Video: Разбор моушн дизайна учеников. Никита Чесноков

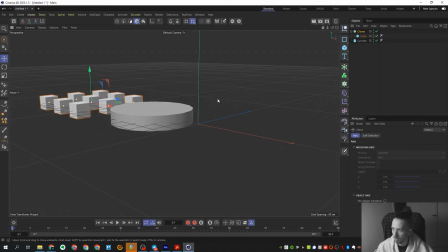[68:44]
кубики не кубики какой-то рандом эффектор просто что все это дело как-нибудь расставить на так сильно не надо
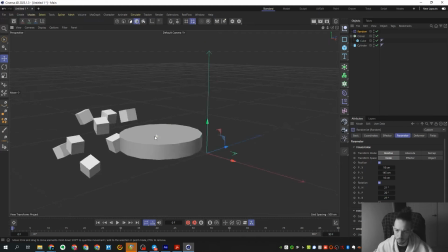[69:01]
естественно там может ну там должна быть твоя любая 3d геометрия то есть нам просто чтобы чего-нибудь
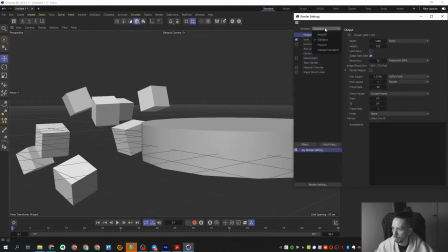[69:08]
там стоял вот мы возьмем обычный самый redshift вот
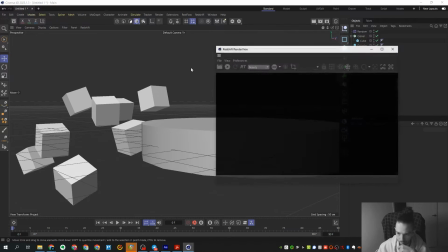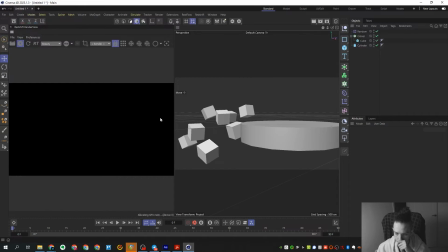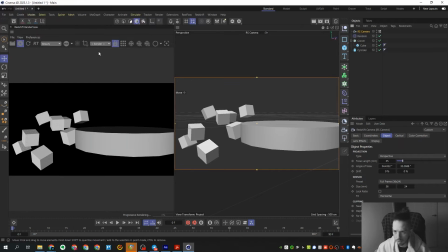[69:25]
и сделаем самый простейший фокус через камеру даже просто клип ту фокус поставил включен
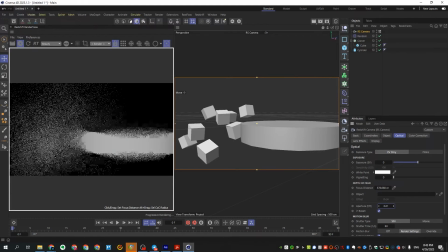[69:34]
непосредственно на боке и просто апер тюру снизим чуть-чуть вот примерно таким макар соответственно это даст тебе просто вот такой более целостной картинки
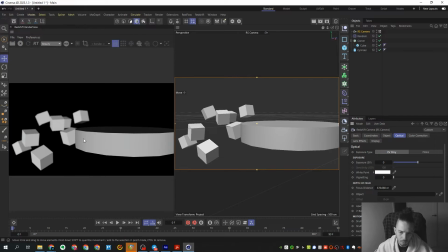[69:50]
там может быть абсолютно любая геометрия которая у тебя есть просто ты ее замылил ты ее замылил
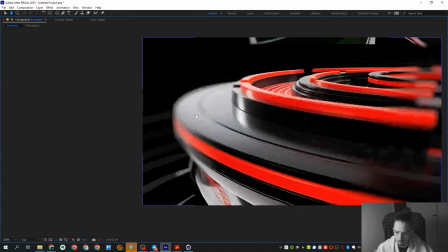[69:56]
и там уже хоть что-то появляется у нас здесь проблема в том что нас ничего не мылится то есть фактически смылиться только
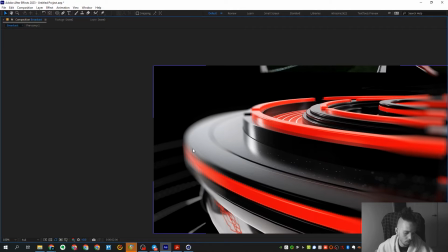[70:01]
вот эти шурехи и какая-то вот часть твоей
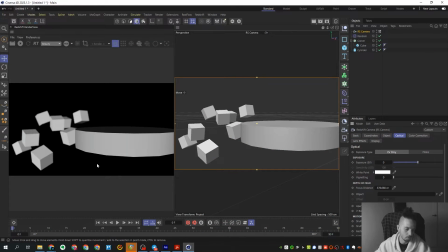[70:06]
вот этой конструкции а если ты еще туда чуть на фон кинешь то сразу будет какая-то такая более наполненная картинка даже если объекты будут маленькие просто там как-то создавать тебе атмосферу и общий такой просто
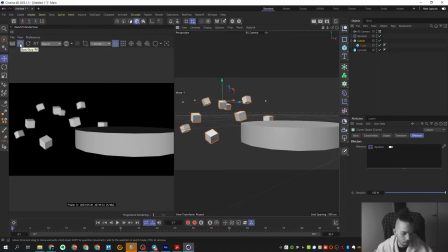[70:22]
фон всего происходящего то все равно будет поплотнее выглядеть ну естественно здесь надо камеры поближе подлететь
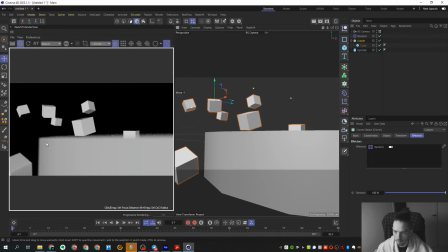[70:33]
зафокусим вот и она там уже
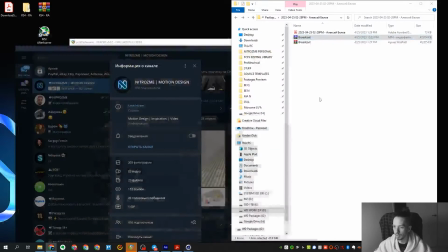[70:39]
как-то мыли все это дело дальше
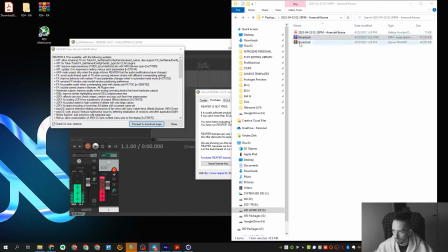[70:45]
что касается Я потерял Что касается
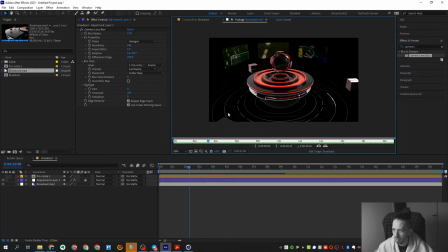[70:54]
Следующих вещей Вот эта сцена Здесь,
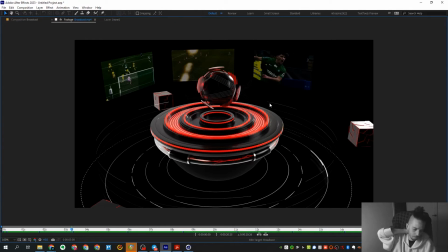[70:58]
если честно Очень пустое пространство Опять же Очень пустое пространство, которое не оправдано То есть оно было бы нормальным Вот то же самое пространство Если бы ты просто-напросто
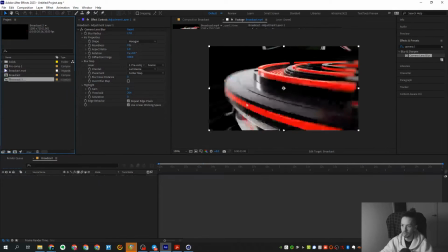[71:10]
существовал Внутри вот этого объекта То есть если бы ты там камерой близко подлетал как допустим здесь,
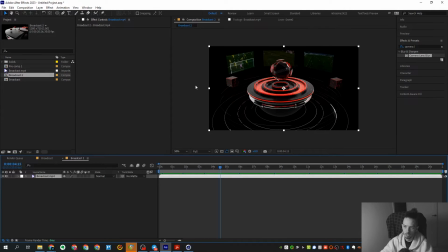[71:17]
то есть вот здесь ок, вот здесь очень пусто на фоне, ты тут попытался какие-то экраны вставить,
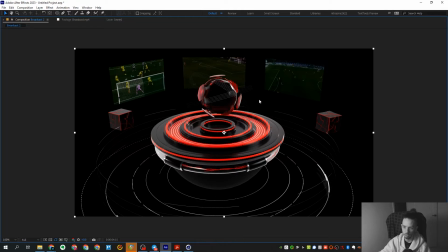[71:23]
и если честно, они выглядят, знаешь что, они выглядят таким типа тусклыми какими-то, они не имеют каких-то оформительных моментов, типа тех же самых полосочек, там сеточек, шурешек и так далее, что сразу наводит на мысль, а что они тут забыли, то есть они как будто не отсюда,
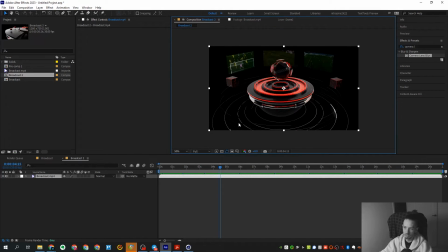[71:41]
в этом, так скажем, в этой сцене, То есть она в целом такая довольно странная эта сцена, здесь надо было все равно ближе подлетать камеру,
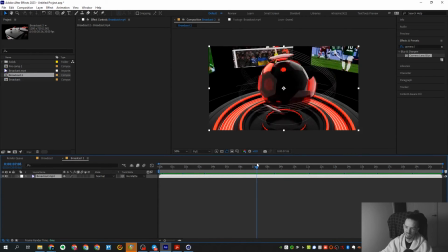[71:50]
то есть типа как вот тут, и наверное все-таки отказаться вот от этих экранов, здесь можно было вообще без них поработать. Вот эта сцена, здесь все в принципе очень неплохо, смущает только то, что камера не двигается, нужно бы еще и двигающуюся камеру здесь, так скажем, поставить.
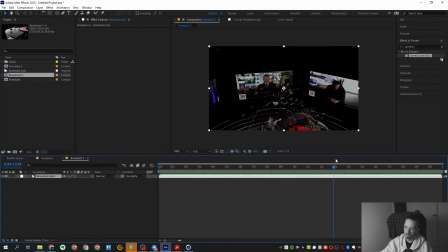[72:10]
сцена с разлетом прикольно прикольно и переход очень прикольно
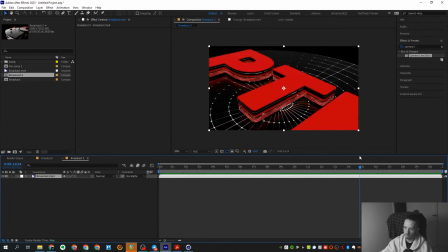[72:15]
сделан то есть здесь принципе норм сцена пэкшот вот это вот это по тутуру по моему да по какому то вообще вот эта сцена она сама по себе очень неплохая требует
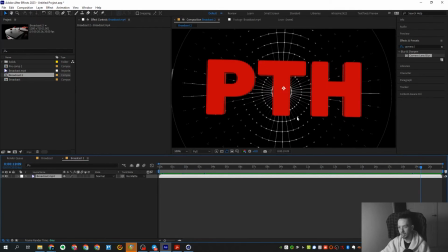[72:27]
конечно более проработанных материалов то есть мы сейчас не говорили за то что материал надо проработать еще что-то требует более проработанных материалов но в остальном она довольно неплохая что касается вообще
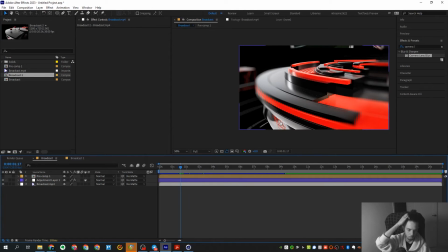[72:41]
оформительских каких-то вещей то естественно здесь можно было раз уж ты ударился стиль скажем так то можно было его